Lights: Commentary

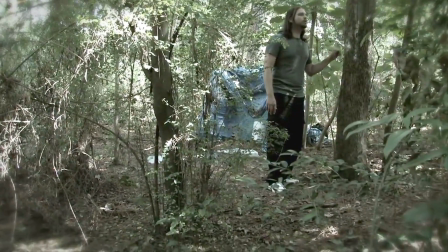12:27 And one problem we always have With scenes like this Is the sound
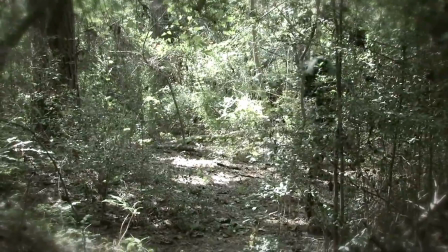12:32 I've invested a lot of money in better sound But the thing I can't purchase Is a person
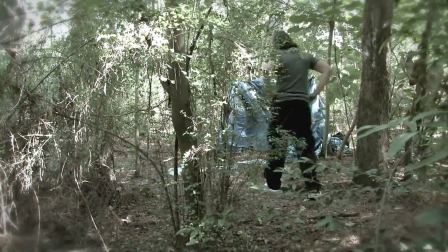12:38 So if you're listening to this And interested in being our boom operator I have all the equipment
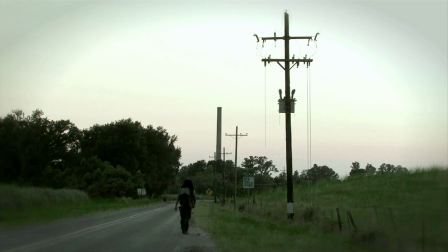12:44 you know i have a tv quality sound you know let's hook up uh this scene's just outside of my house on river road you can see the levee i added
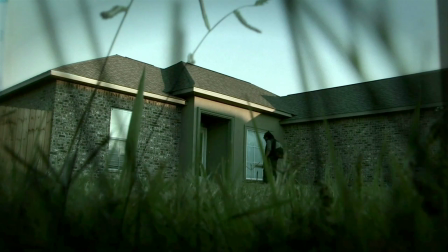12:53 grass there added grass here to make it look long and everything that's my house pre-painting that fence looks kind of new but
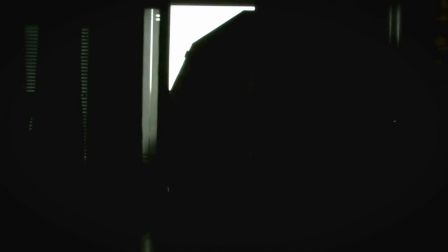13:02 you know we can't yeah obviously we didn't have a budget or anything so we couldn't destroy jesse's house to
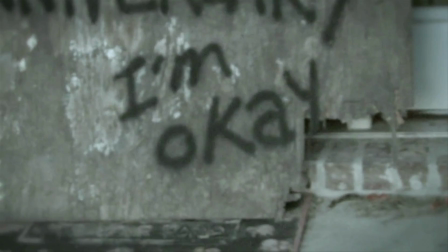13:07 really sell the effect so we did the best we could but there are a few things we noticed
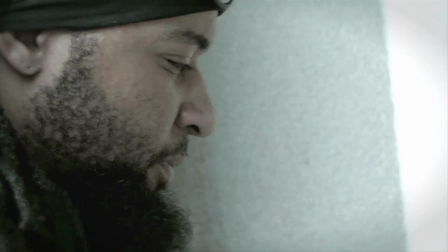13:13 after we're done with it that things little things we could have done like we've mentioned the talc powder just make it look dusty inside and stuff like that but
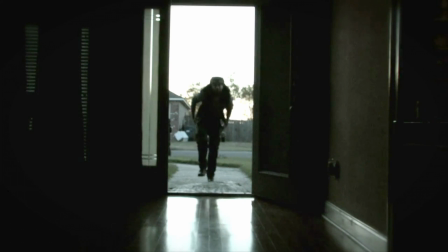13:20 that's how you learn is you just keep making stuff exactly and eventually you'll get it down like that would look cool just to coat
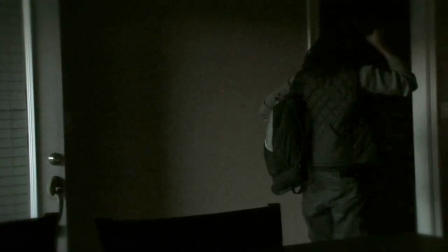13:27 this whole place in talc powder and just vacuum it up later I'll know what I did with the pets for the scene.
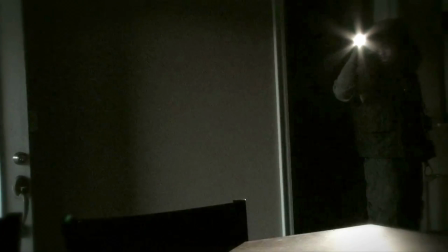13:36 It was quiet.
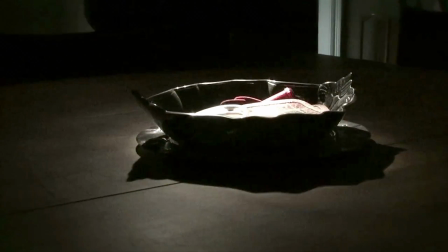13:41 See, that looks old and dingy enough to where the cut to the other ones, boom, it looks like it's polished.
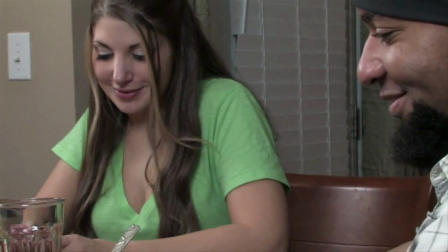13:48 And honestly, we didn't do anything to it. It was just dark. And then it was lit up.
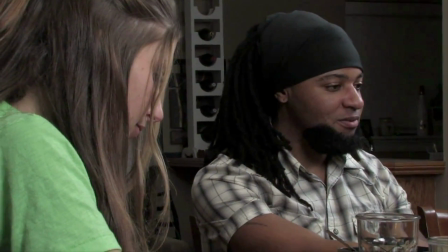13:58 And did we do all these scenes in one night? I think we did. I think I do remember changing and everything.
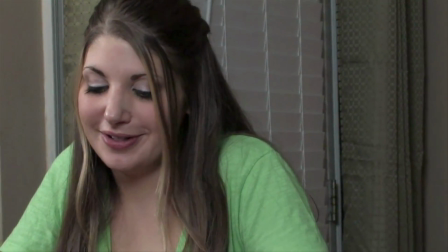14:06 And It was my little idea to add the bandana Here I remember that Just because I wanted it to tie into
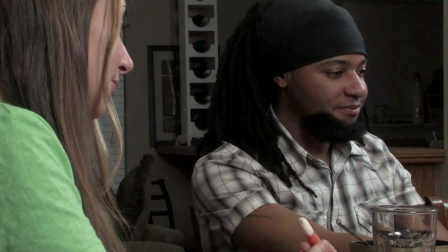14:15 Future Job That was just one of his favorite things Yeah As well as to kind of
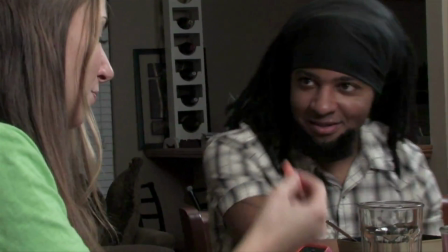14:24 Distinguish my look a little more From the other past scene I remember that she had to bite that carrot At that moment Because
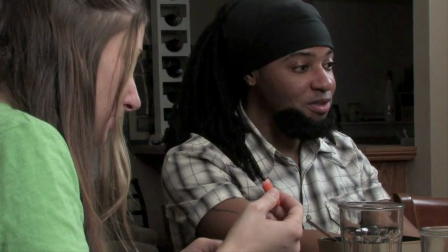14:31 we shot it a couple times so okay that's when you bite the carrot since you did it once and you have to set your phone on a vibrator
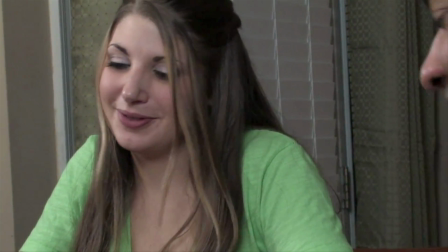14:40 as a matter of fact you should probably just turn it off I remember they getting a little laugh at the screening I was pretty happy about that we're into comedy now
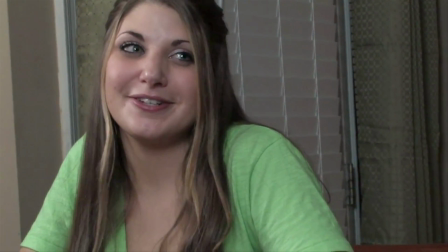14:52 yeah I tried to let the music and your acting just create a sweet moment is what we were going for
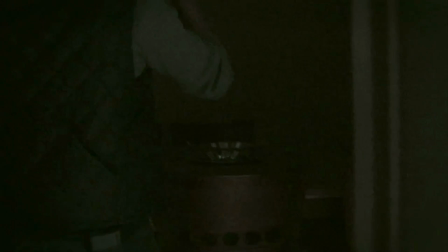15:00 amidst this apocalypse you know exactly it's like a pretty flower in this charcoal environment but
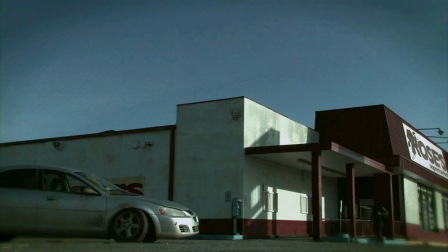15:09 that's where it takes them that just seeing that and i'm so glad to have those flashback scenes where joe was being more so you're
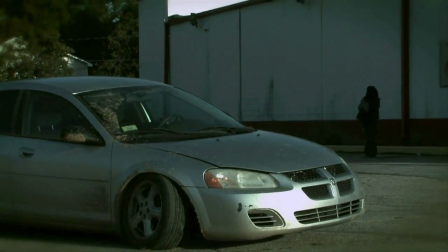15:17 kind of kidding around because in the you know in the future nor in the present i guess it was nice to be able to show that distinction and how
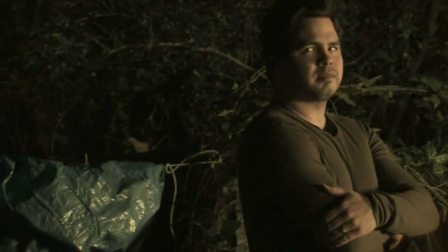15:24 he's changed and he's not really like that anymore.
Whoa, whoa, whoa.
Introduced, Jordan.
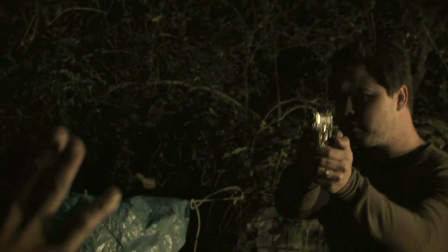15:30 My name's Joe.
In that place before, Rose's supermarket, not there anymore. It's the Walgreens now. That's true. And that car that was in there, a real random car that was just there.
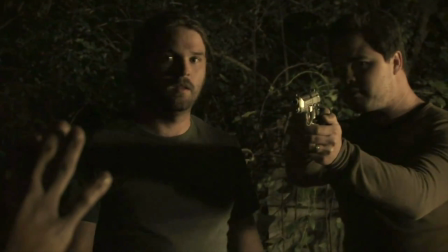15:39 It was like, oh, we got to use that. It looks like a polycalyptic, so.
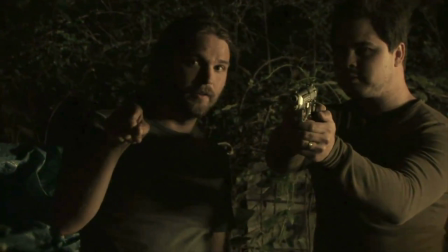15:46 Just kidding.
I think they got a little laugh, too. They did. Yeah, because they were, like, gasped and then laughed.
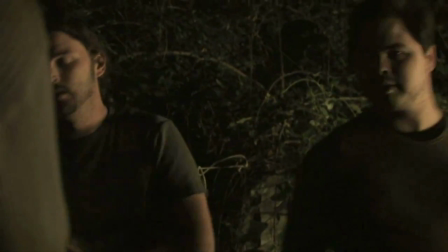15:53 Right. Because, like, whoa, he just screwed him over.